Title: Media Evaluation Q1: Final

The notion of looking was highlighted in my textual analysis of Calvi's Desire, then reinforced in Pink's Perfect.
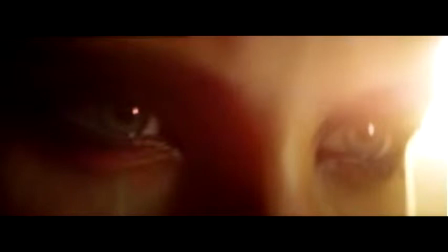4:35 Goodwin underlines voyeurism in his central principles on music video characteristics.
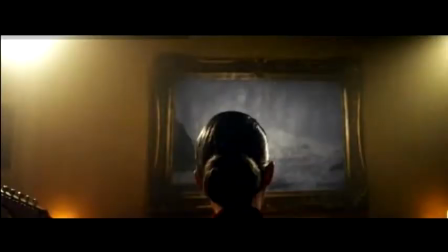4:41 Significantly, the use of direct gaze,
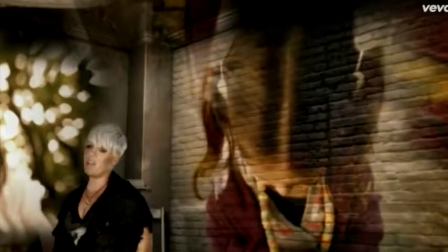4:44 audiences, screens, mirrors, allows the audience to reflect on their own lives through observing other people's,
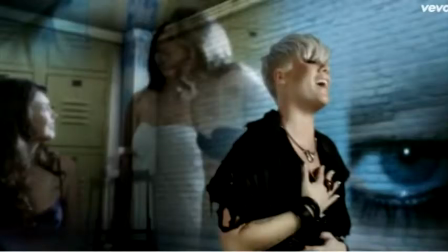4:50 whether it be through a screen or direct gaze. Furthermore, the direct gaze is intense, enabling the audience to possibly experience the artist or character's emotions more thoroughly. I decided to continue the voyeuristic theme in my music video as I liked how it made the audience reflect on themselves.
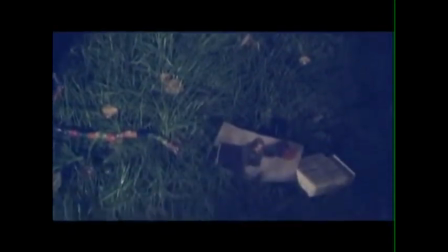5:07 When editing, I chose a picture-to-video cross-dissolve transition to take the audience back in time, essentially a screen within a screen.
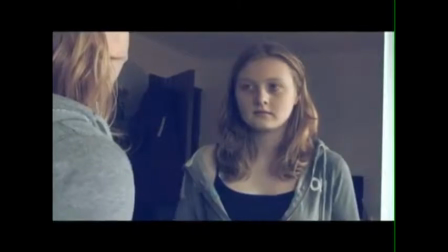5:17 Additionally, I filmed one shot where Heather was looking into the mirror, gazing at herself.
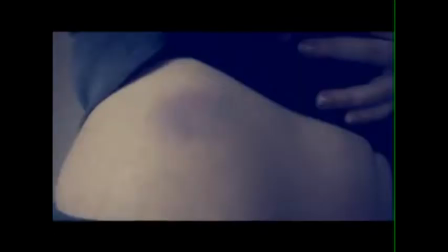5:22 Heather's self-reflection could lead to the audience becoming more involved with her narrative. Challenging conventions. However, I did want to challenge certain conventions of real media products in my music video, as I didn't feel it was appropriate for my target audience. One way that I challenged typical conventions was by juxtaposing Mulvey's male gaze theory in 1975. My textual analysis of Calvi's music video Desire video highlighted Mulvey's findings, as she was represented as attractive, passionate and edgy.
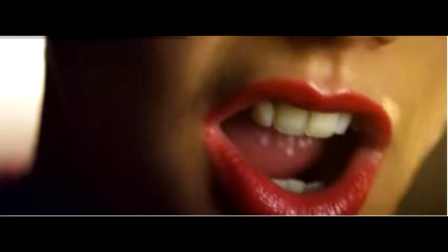5:55 Extreme close-ups of her eyes and mouth, sensual emotive facial features allude to the passion relating to the desire.
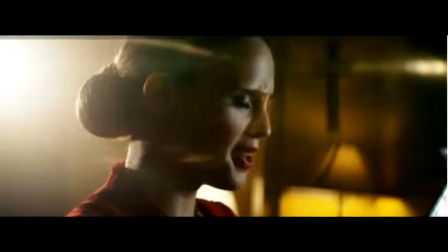6:03 The red lipstick used represented her in a sexualized way, as red has connotations of love and passion. Although Mulvey observed many media products for her theory, I felt that it would be appropriate for the young female audience I am targeting. Her theory declares that media products view characters from the perspective of heterosexual males. However, I wanted to challenge the point in an attempt to corroborate whether this could be avoided. Thus, I ensured that Sophie looked feminine but not irrelevantly sexualized by avoiding colours, props and costume that would be in any way suggestive.
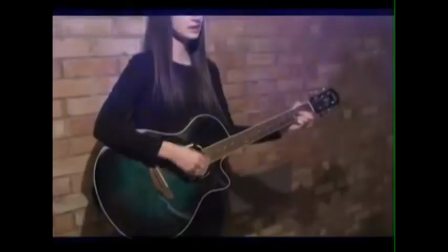6:37 The black dress and eye makeup represents elegance and power, empowering female representation in the media as opposed to demeaning it with sexualized images.
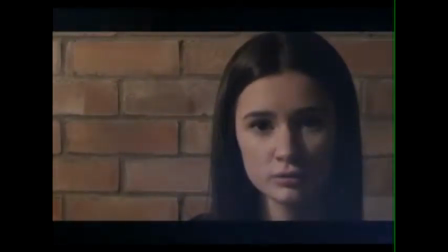6:45 In many ways, I was conforming to Butler's theory that gender is what you do, not what you are. This is because I was representing Emily as talented and powerful as she was playing the guitar and singing. In many ways, my music video uses and develops genre conventions, as I felt it was an effective way to establish which genre it is, considering Emily as a new artist. However, I have chosen to challenge Mulvey's male gaze theory because I didn't feel it was appropriate for my audience. So that was the answer to in what ways does your media product use, develop or challenge conventions of real media products. Thank you for listening.